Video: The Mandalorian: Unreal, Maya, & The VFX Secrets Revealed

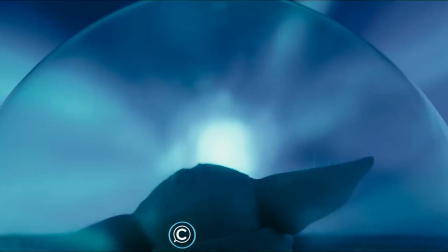0:01 It is Class Creatives, and in this video we'll discuss how the new installment of
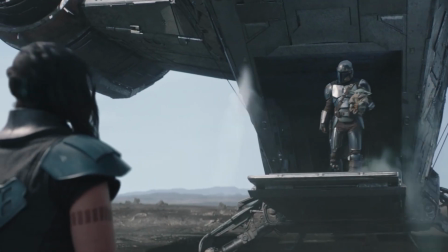0:08 The Mandalorian creates its 3D assets and the unique workflows the studio has created over the past several seasons.
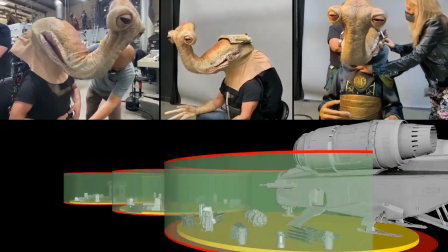0:17 We'll discuss how the virtual sets are mixed with the practical effects from the original Star Wars franchise, and how these techniques are combined to create seamless experiences to the viewer.
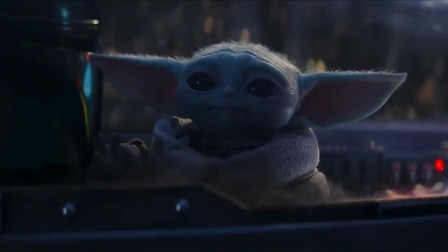0:26 Mandalorian's latest trailer has the show looking better than ever visually, and we You can only wonder what new special effects and technology can be waiting for us in the new chapter.
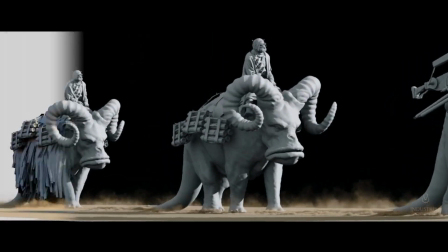0:33 In this video we'll discuss how these award-winning animations were made with Maya Autodesk, both keyframe and with motion capture.
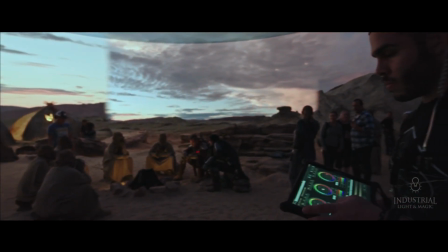0:40 How live-action actors are combined with LED screens, physical sets, puppets,
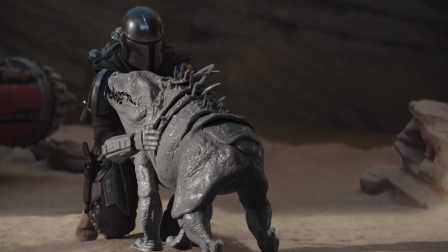0:45 and the Unreal Engine combining multiple workflows in a revolutionary state-of-the-art production process.
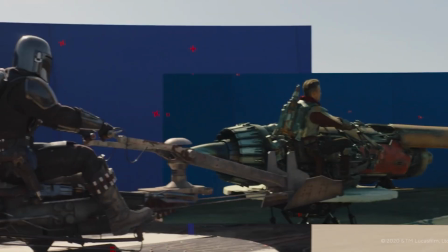0:50 There's a lot to uncover, and there's some really exciting content to discuss on how this amazing show was created with today's Modern Tools and ILM state-of-the-art workflows.
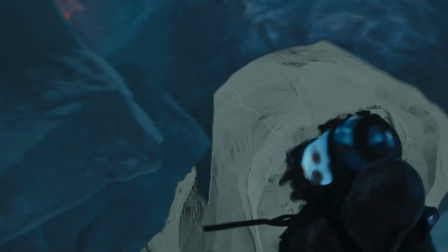0:58 This is the way.
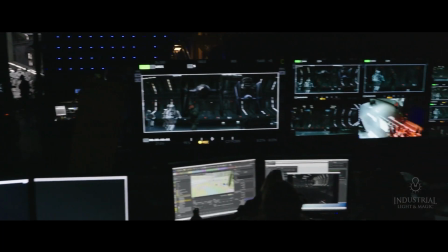1:01 Unreal Engine is utilized for the design phase for pre-vis as well as game engine real-time render technology production workflows in the show.
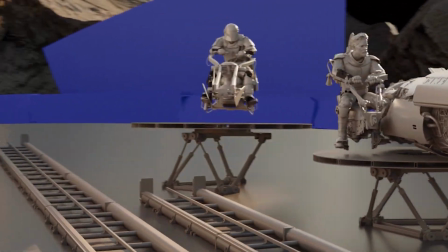1:09 Unreal Engine worked directly with the ILM team to give them the toolsets necessary with this unique filming setup.
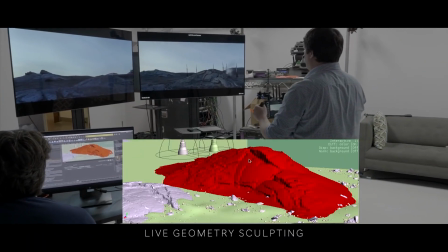1:15 Moving a mountain, scaling the mountain, adjusting a camera, or backdrop could all be done instantly in real time.
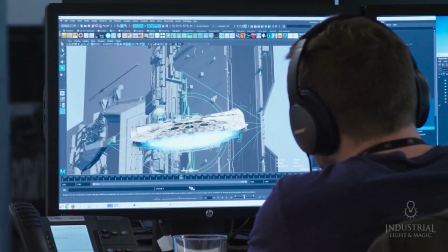1:22 Houdini, 3ds Max, Maya are the core software tools to develop the 3D Photoreal Virtual Assets.
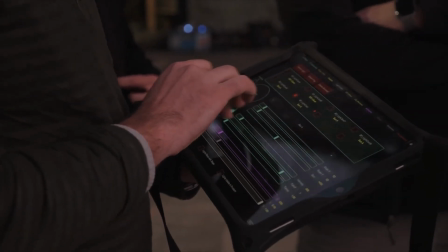1:28 Controlling sets and environments were controlled through an iPad.
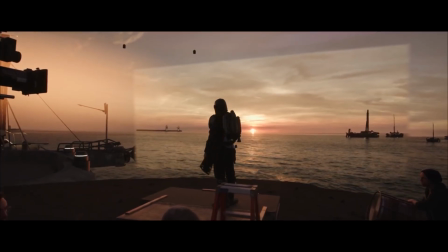1:31 Any adjustments could be saved so production could return to the shot setting at any time needed in seconds, exactly the way it was.
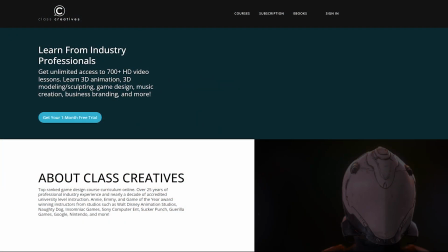1:41 Quick pause to tell you a little bit about Klaus Creatives. They offer a top-ranked game design curriculum online.
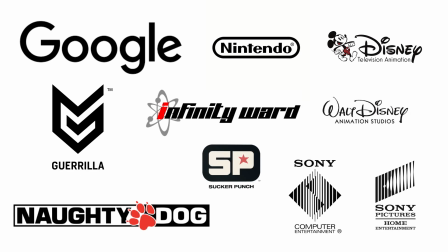1:47 All courses are taught by industry veterans with experience from studios such as Disney, Naughty Dog, Insomniac, Google, and more.
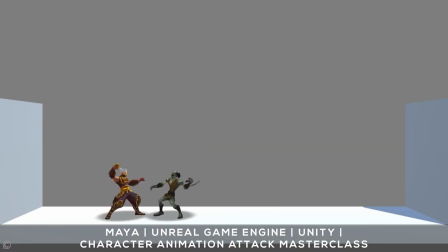1:54 Character animation fundamentals emphasize the value of video references to bring characters to life following
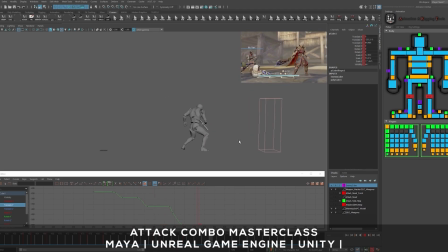1:59 methods used to create Mandalorian's animation utilizing Autodesk Maya and the Unreal Engine.
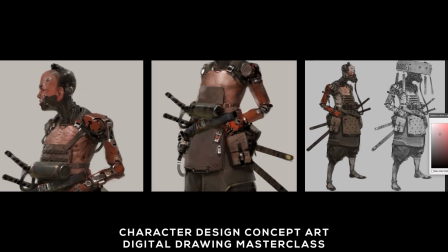2:05 The full AAA character design and animation workflow is explained in detail from start to finish in their master class courses.
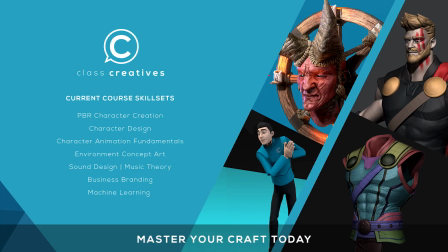2:12 The great thing about class creatives is the ability to learn at your own pace and your own schedule. Get started today for free with the link in the description.
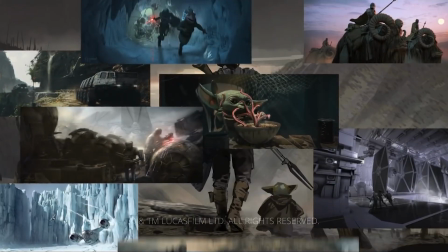2:20 I have spoken.
Mandalorian combines traditional methodologies with ever-advancing new technologies.
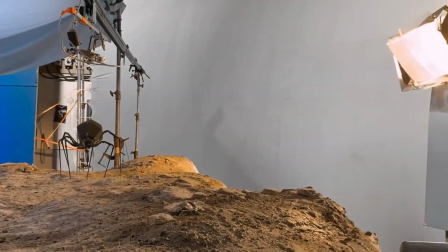2:28 Practical creature effects have been an important part of the aesthetic appearance of the original Star Wars universe since the beginning,
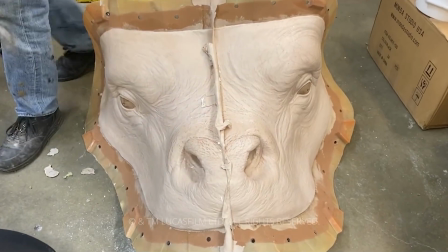2:34 which is directly applied to the Mandalorian television franchise to maintain the aesthetic appeal.
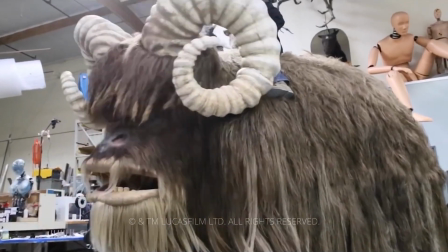2:40 Hundreds of puppets, droids, and animatronic masks were used to create believable characters.
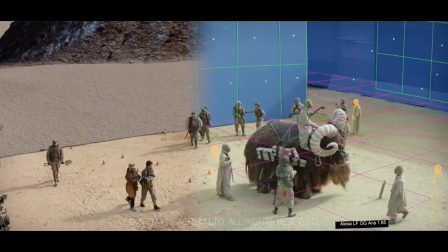2:46 The Bantha was a 10-foot puppeteered rideable animal.
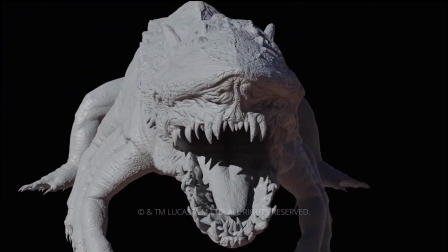2:49 The Krayt Dragon was a full 3D created asset that utilized a liquefaction effect to achieve how the sand behaved as water.
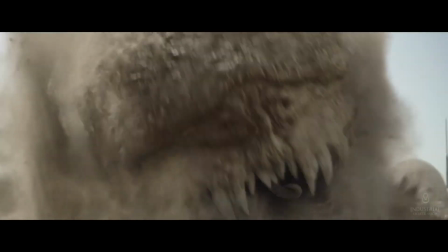2:57 This required complex particle simulations anytime the creature would emerge above the sand.
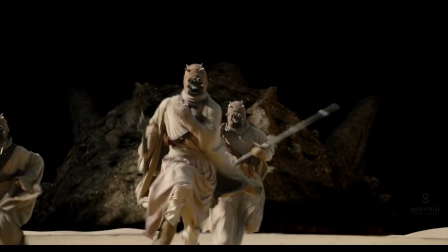3:02 The digital sprayed asset also required digital doubles for the Tuscan actors who took damage from the sprayed venom.
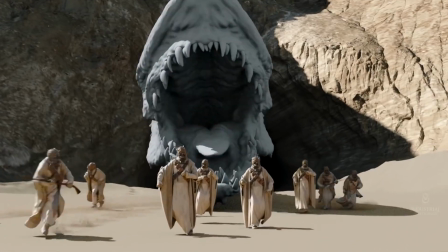3:09 Many shots were required to be full CG to achieve the correct scale and scope to the battle.
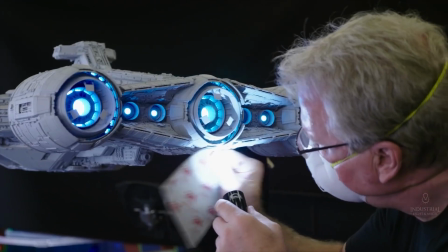3:14 A five-foot miniature of an Imperial light cruiser was built to keep the design aesthetic of the original movies.
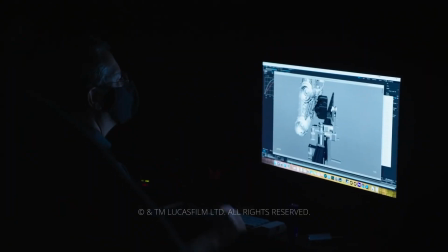3:20 A custom motion control rig was also created for the movement. Interiors were also built digitally including the TIE fighters.
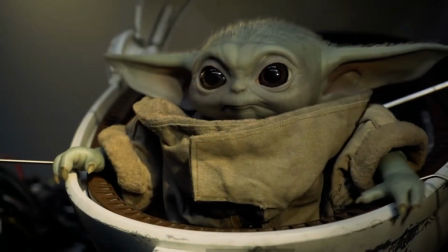3:30 For Grogu, 3D assets were created around the puppet's motion limitations.
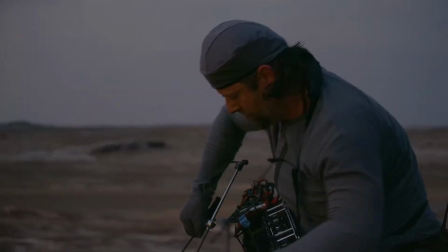3:35 Since the character was to be primarily a physical, interactive character for the actor, 3D shots needed to match up perfectly with the live-action puppet.
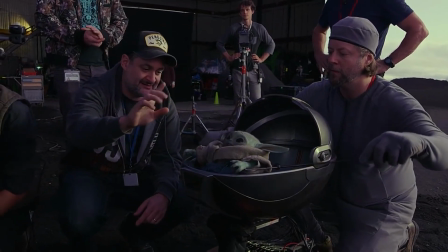3:43 Limiting the character's motions and CG were directly determined by the range of movements that the puppet had on set,
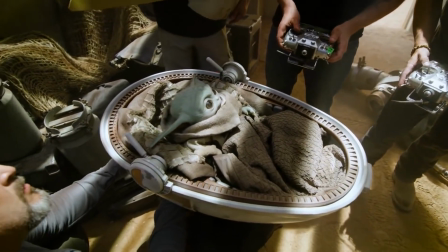3:50 so that the virtual character could seamlessly be inserted for shots not possible with the live-action puppet.